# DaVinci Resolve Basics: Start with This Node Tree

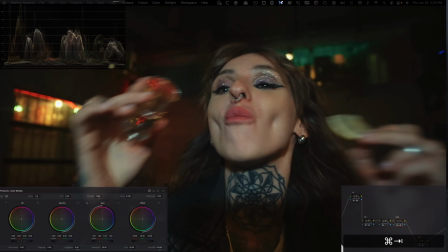And speaking of, if you do want to take your color grading to the next level, you still have about day and a half to save $400 off my masterclass.
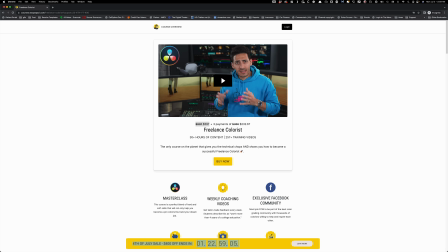This is our biggest sale for 4th of July. And let's see what's inside FCM.
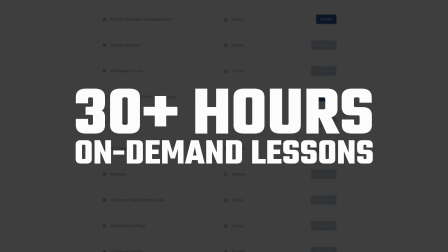You're getting 30 plus hours of on-demand content that you can watch whenever you like. We do weekly competitions where you get tailor-made feedback.
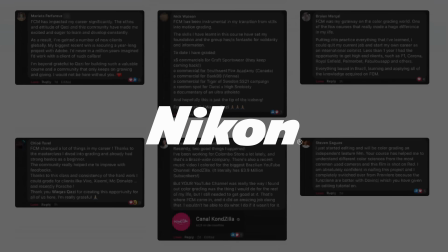And a lot of our members are working with tier one brands such as Nikon, Porsche, Company 3, DJI, F1, and the list goes on. I'm so confident about this course that I'm throwing in a 30-day money-back guarantee. If you're not satisfied, you get your money back. So this is a win-win scenario. Link is gonna be up top and in the description. Go ahead, check it out, sign up before the sale ends.
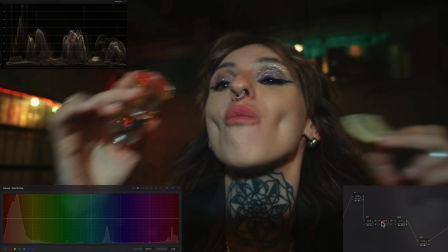Let's get back to the video. And then at this point, what I'm gonna do is I'm gonna click right here and call this window. And you always wanna have like at least one node for Windows. And if you wanna have multiple nodes, you can just do parallel and keep building nodes right here.
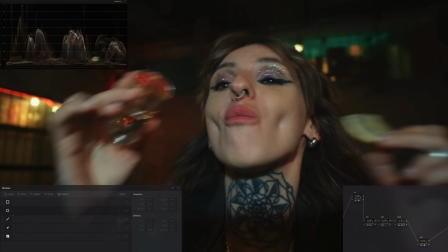But for this one, we're just gonna go and create an oval like this.
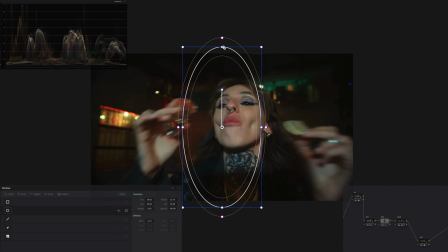And then I'm just gonna raise it up like that. And I'm gonna pull it out like this and just kind of cover her face right here, make it a little bit bigger like that. And then I'm gonna go ahead and just feather it out to 26-ish, invert it by clicking on this button right here.
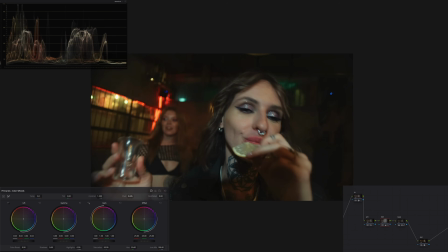But let's just say we wanna do the opposite effect. So I wanna go in my lift and I wanna raise it up so I can actually see more around her, okay? So I'm just gonna go and do that. So I'm just gonna pull it up a little bit, not too much, right?
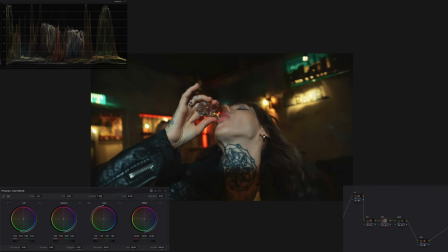So like, even if I do something like this, like look at like how much more I get to see around her.
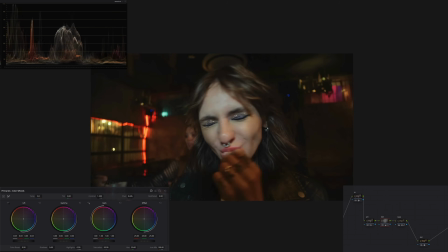And it's just like so cinematic. Everything is so cool that you want to see it.
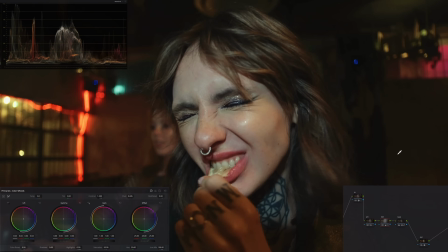So like, now we're just picking up on all this little detail, you know, the location that they're in, which was like a damn shame that we couldn't see before. So that's all coming in. And that's another example of like how to use vignette. It's not always to go in and pull everything down around our subject.
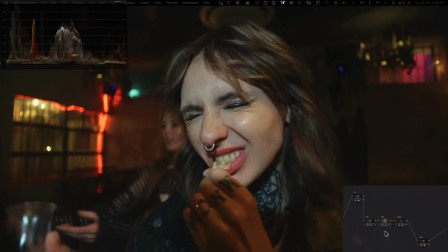Sometimes we want to emphasize those areas more. So if we were to go to Rec 709, right?
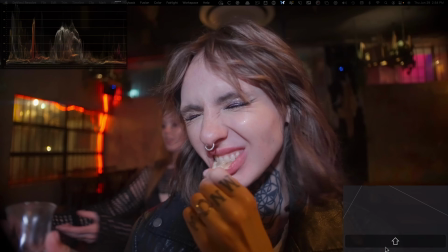So this is log, this is Rec 709, to like what we ended up creating.
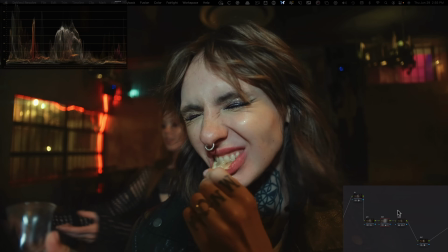Like, look at how beautiful and film-like it is with just the simplest tools that are available in Resolve. If you're just starting out, this is your day one, you cannot beat this node tree. So let's just say you have six different shots in this scene that you're working on. Then what you're gonna do is like, you're gonna copy paste the same grade. You're gonna adjust your window depending on where it needs to go.
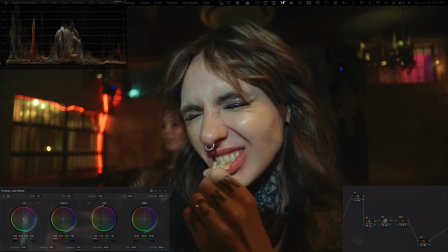And then in your primaries, you're gonna make the adjustments. Like, okay, is the shot dark? Let's bring it down. Does the shot need to be brighter? Then pull it up. Those are the things that you're gonna do in your primaries, and you're gonna leave your look alone, right? Because you already created the look. So that's the mindset. If you are enjoying this type of content, then please do me a favor, smash the like button, subscribe to the channel, hit the bell icon, make sure to check out the course. Link is in the description. I hope you join FCM, and thanks for watching. I'll see you in the next one.